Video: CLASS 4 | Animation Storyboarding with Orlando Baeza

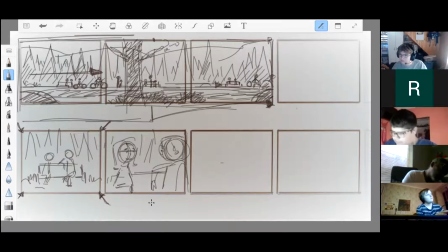be a little bit wider so we don't lose his head. And then in that same shot, we can see her reach down
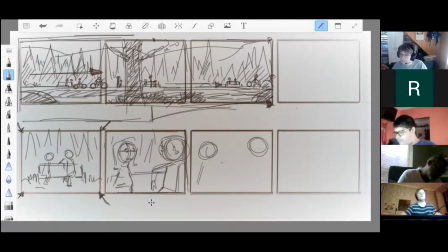with her hand. His other hand should be here somewhere.
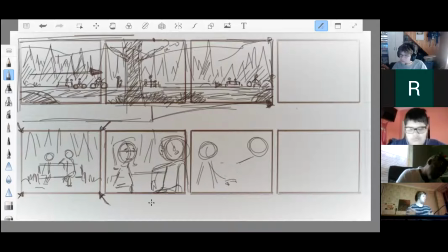Then we cut to that close-up where we see his hand.
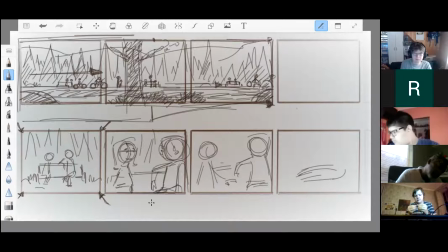On his lap. And her hand come into play.
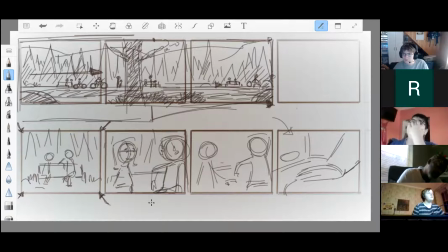Right? This would be the close-up.
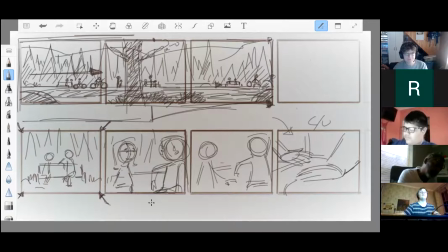Right, from that point, let's go up here, and I would definitely go to the guy's reaction. Okay, and just on him.
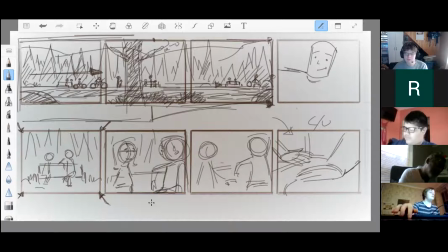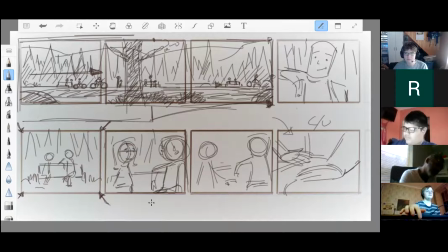You know, it would be cool too if we actually trucked up to his reaction.
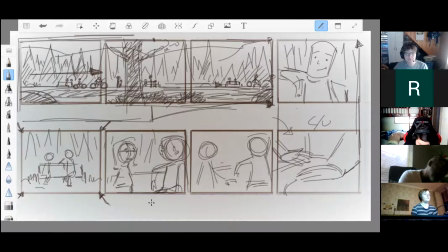I don't know if that would work. Obviously, this is too big. The hand, this would have to be tighter, and then we would have to widen out for the shot. The two. This would be one. That would be two. We could do that too. But we use the pan shot to show that it's a big park.
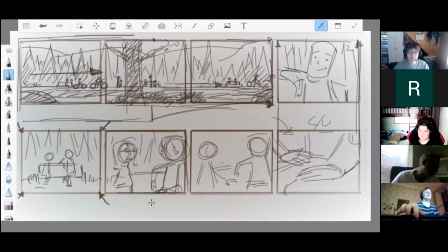There's people walking. You know, maybe we could have a guy walking here in the foreground, or I don't know, maybe fishing or something, right? Maybe fishing. With his kid, and his kid is here.
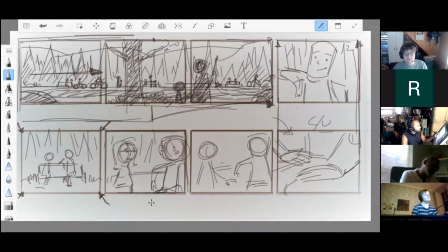Okay, do you see? See, that's what's in my head. You know, I'm just crazy sometimes.
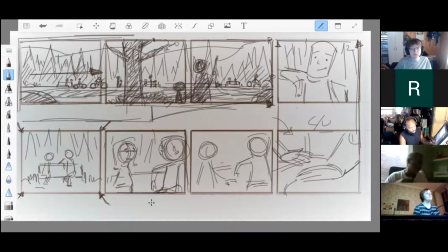But yeah, I would start it wide on the park, follow that bike going across the park with a few elements in the foreground blocking it, until we get to until they pass the couple at the bench,
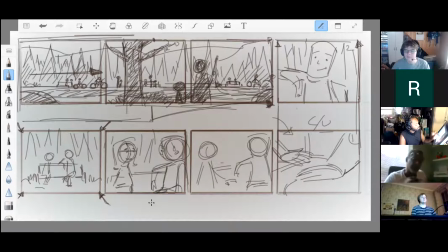right? And then we start to truck in slowly. Okay, because remember we gotta build a mood, so we don't want to do anything too quick. So we start to truck in on the couple, right? And then we go from that to
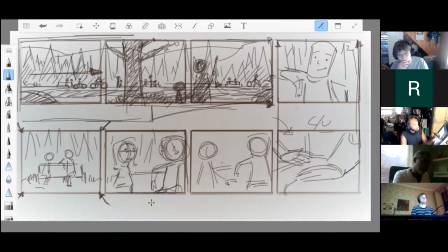her looking at him and starting to reach down towards his hand, which is on his lap. He's got one arm on the park bench and one arm on his lap, right? So this arm here would be on his lap right here, right?
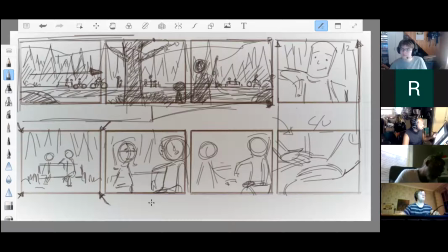With his legs crossed. right? And he looks down right here.